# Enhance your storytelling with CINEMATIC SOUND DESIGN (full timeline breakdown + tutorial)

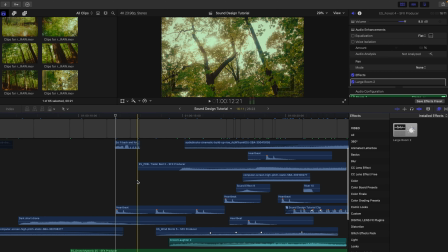So we're changing up the entire sound design starting around here because I knew that, you know,
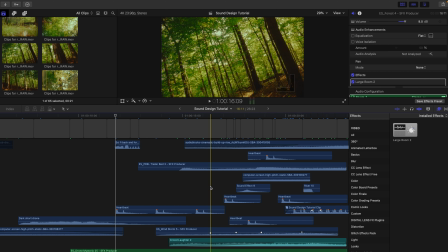as I wanted the edit to come to a close, I wanted it to sort of change and build up and,
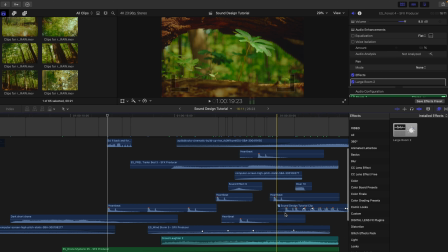you know, have the story progress a little bit. So let's check out what we have for the rest of this.
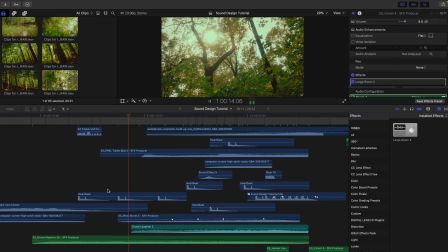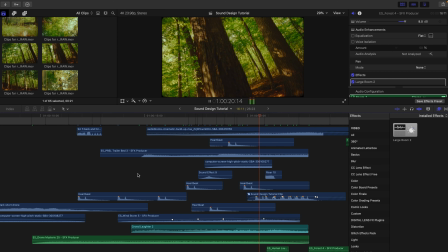So there's a lot going on here. I know this looks probably pretty insane.
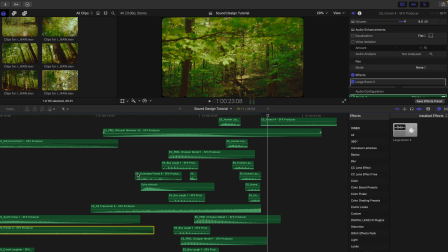If you haven't done sound design before, there is truly a lot that's happening here.
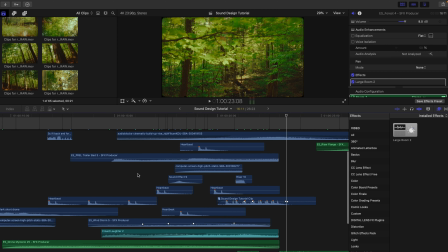So I'm just going to give a quick breakdown and hopefully you'll understand as best as possible what's happening.
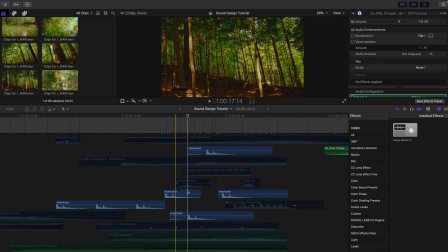So what we're going to do is look at each category of sound design element independently, right? So first things first, let's check out our miscellaneous elements. So this is some heartbeats, as well as some laughter.
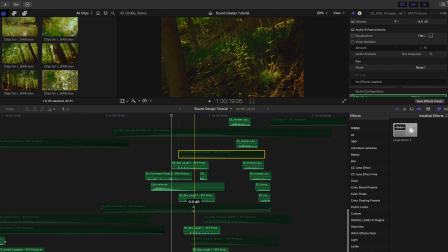Let's get this chopper out of there. We'll listen to that later. Also, this whoosh, we'll get that out of there. We'll hear that later, too. So let's just check out all of this stuff that's sort of that miscellaneous category.
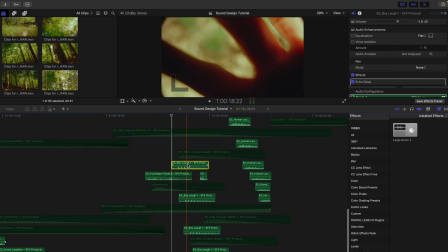Some footsteps, some laughter, and our heartbeat sounds.
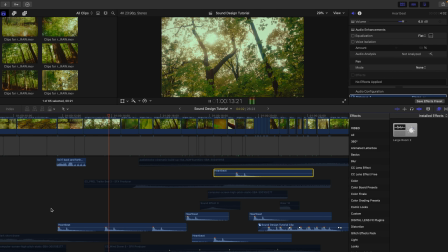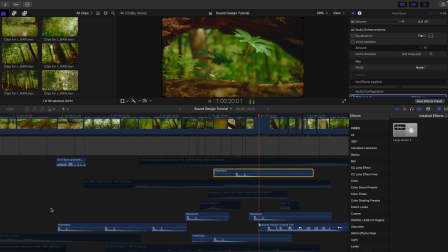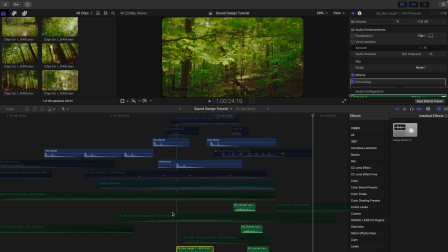Okay, so that's pretty good just by itself, right? Pretty dramatic, pretty creepy, really weird, right?
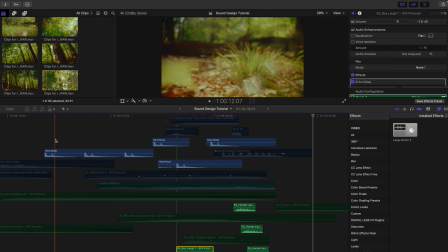And you'll notice some of the cuts are on the heartbeat. some are not. Some of the cuts are on.
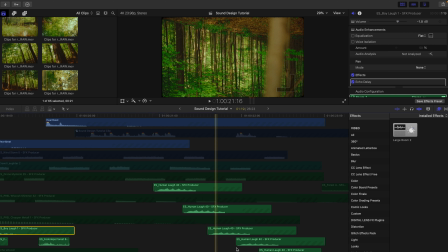I sort of layered the same laughing sound over and over again because it sort of gives that creepy,
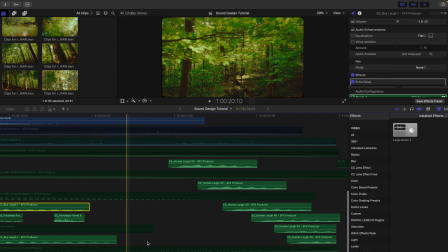you know, echoey, trippy vibe, right? So, all righty, next up, let's hear our choppers we have in here.
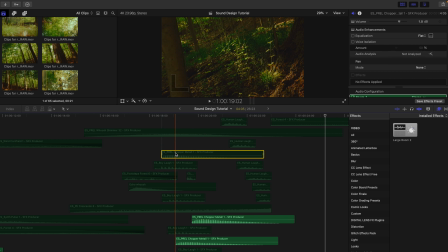This is, again, stuff that's just going to kind of create chaos. It's just a bunch of moving sounds all happening at once, right?
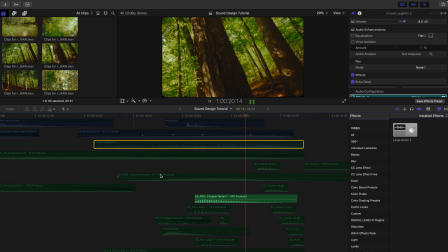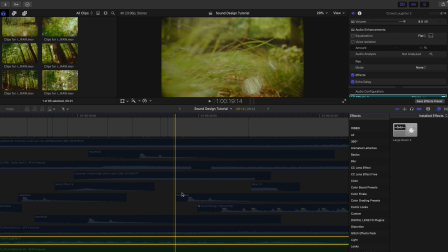so one thing i'll point out here is you'll notice that the chopper
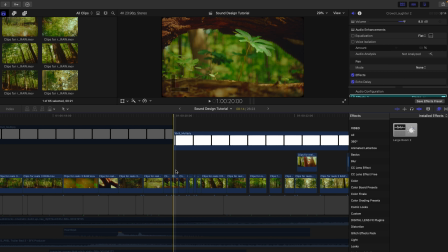sound is sort of being mirrored visually by me boomeranging these clips right so uh we have these clips sort of going back and forth here these are that's what these cuts are and it sort of looks like it would have maybe you know that kind of like a boomerang back and forth sound and that's why i chose to put the sound where I put it.
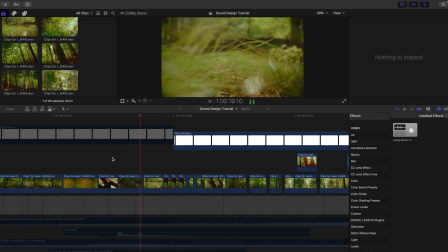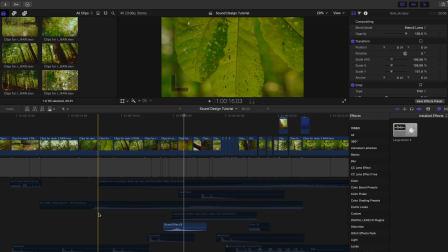All right, whooshes. Not that many whooshes in here. Let's check them out.
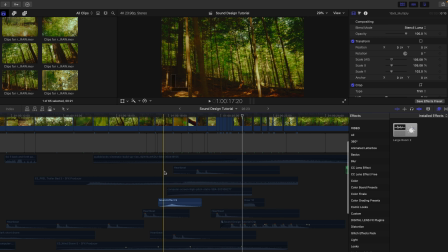This is probably the best instance where I definitely thought a whoosh was needed. You have this one tree that sort of sweeps by the screen, and I definitely wanted to have a sound element that mirrored that.
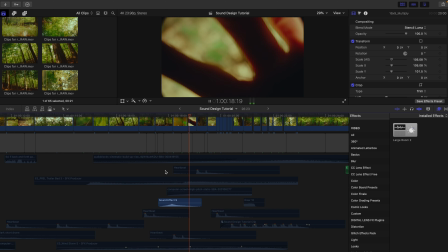So I felt this whoosh did the trick. it also transitions into the next shot right
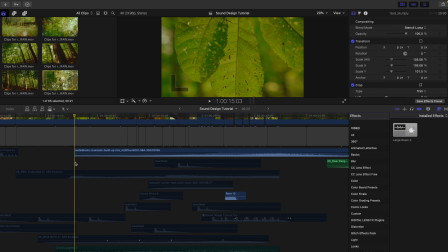all right let's check out the risers and this is going to be probably the most dominant thing you're using when you want to create suspense and build up a scene right this is um probably the most dominant part of the sound design at this end sequence here again
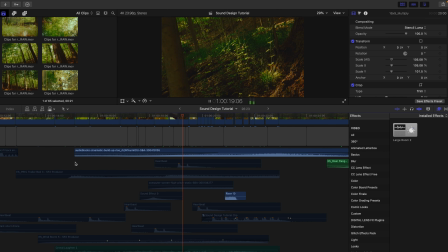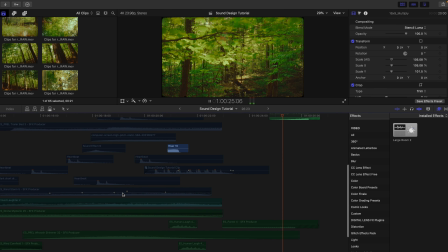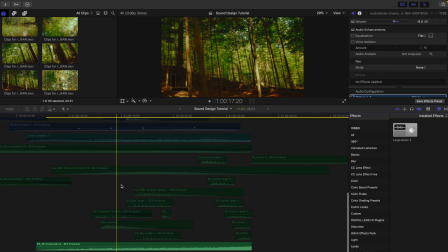we have something that's sort of bassy. We have something that's not as bassy.
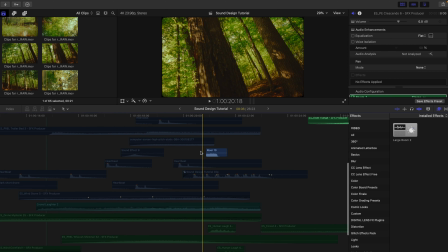And then we have just maybe one little guy just in the middle even right here.
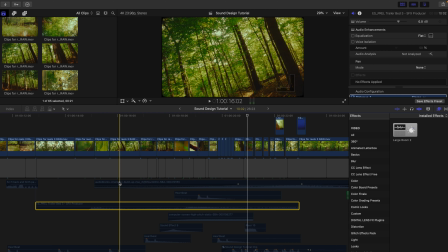All right, last but not least, we have our background elements. Let's see what those sound like.